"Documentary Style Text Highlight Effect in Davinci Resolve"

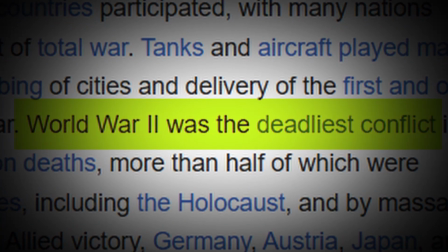[0:00]
Hello everyone. I'm going to show you how you can be able to create this text highlight effect in DaVinci Resolve.
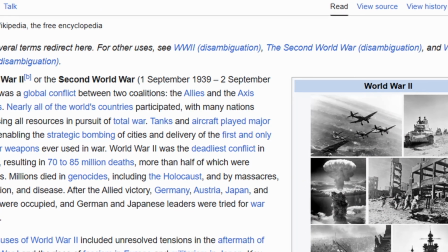[0:06]
Let's get started. As you can see, I've got a screenshot of an article from Wikipedia for this example.
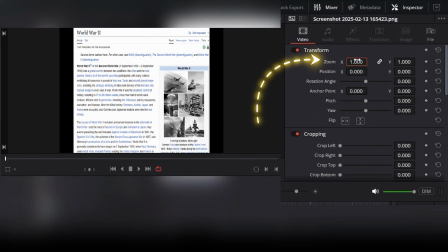[0:13]
Now what we are gonna do is bring the text you want to highlight in the middle of the frame by zooming in.
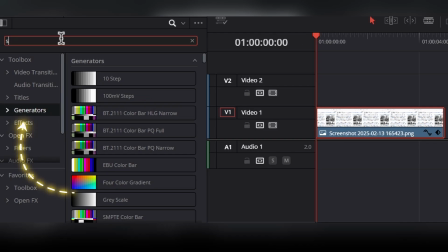[0:18]
After that, go to Effects, then Generators, here search for Solid Color,
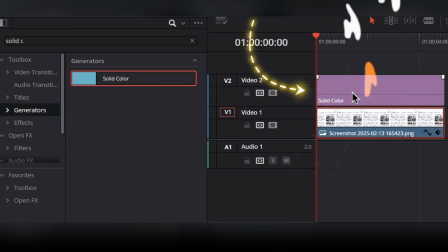[0:24]
and now place this solid color just above this article, and then change the color of the solid color as you like.
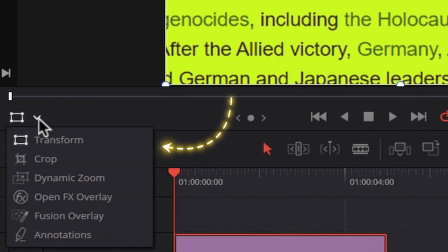[0:31]
Now change the composite mode to darken. After that, click on this transform tool and then align this solid color to the text to highlight.
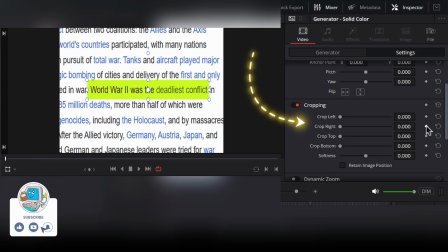[0:40]
Now go to the first frame of the video, and then under cropping, add a keyframe of crop right, and then move forward a few frames in time, and then add another keyframe. Now in the first frame, bring the crop right up until the solid color is not visible.
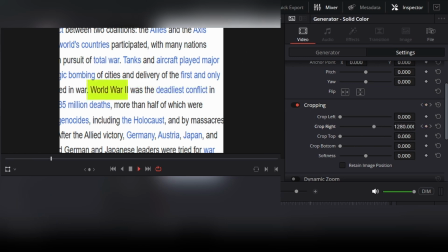[0:55]
After that, you will get the animation something like this.
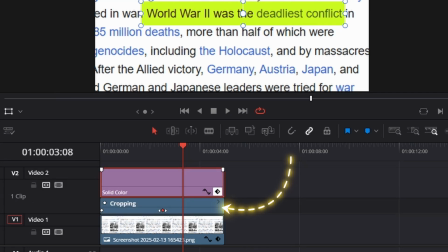[0:58]
Now to adjust the speed of this animation, go to the bottom right side of this solid color and click on this keyframe icon. Now we can be able to see all the keyframes we have created. When we move these keyframes like this, we can adjust the speed of this animation.
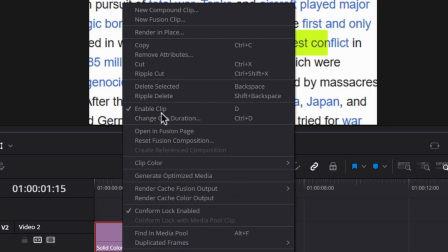[1:13]
And then select both clips, then right click, and then select the new compound clip.
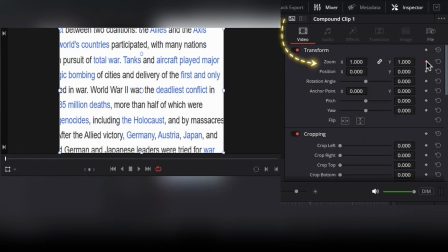[1:19]
Now go to the first frame and then add a keyframe on the zoom parameter, and now move forward few frames forward in time,
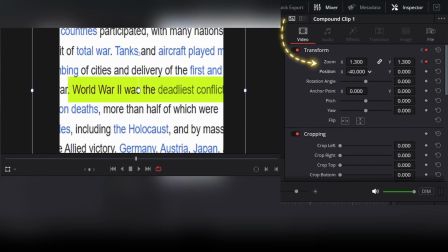[1:25]
and then add another keyframe on the zoom parameter, and then zoom this clip to emphasize the highlighted text,
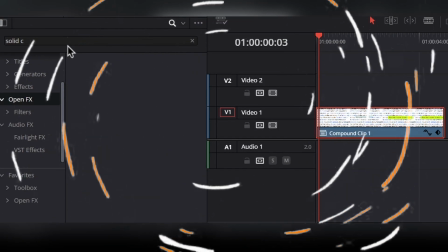[1:32]
something like this. At last, we can add some vignette to this clip,
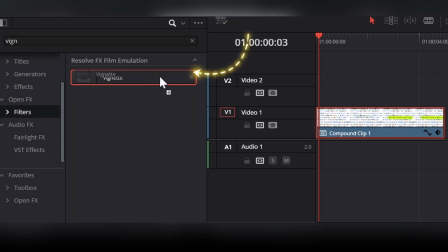[1:36]
because this effect is often used in documentary style video editing to draw the viewer's attention to the center of the frame,
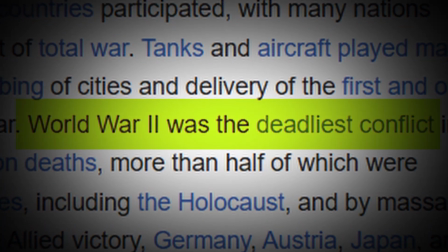[1:43]
where the main subject or action is typically located. If you found this video useful, please like and subscribe. Happy editing!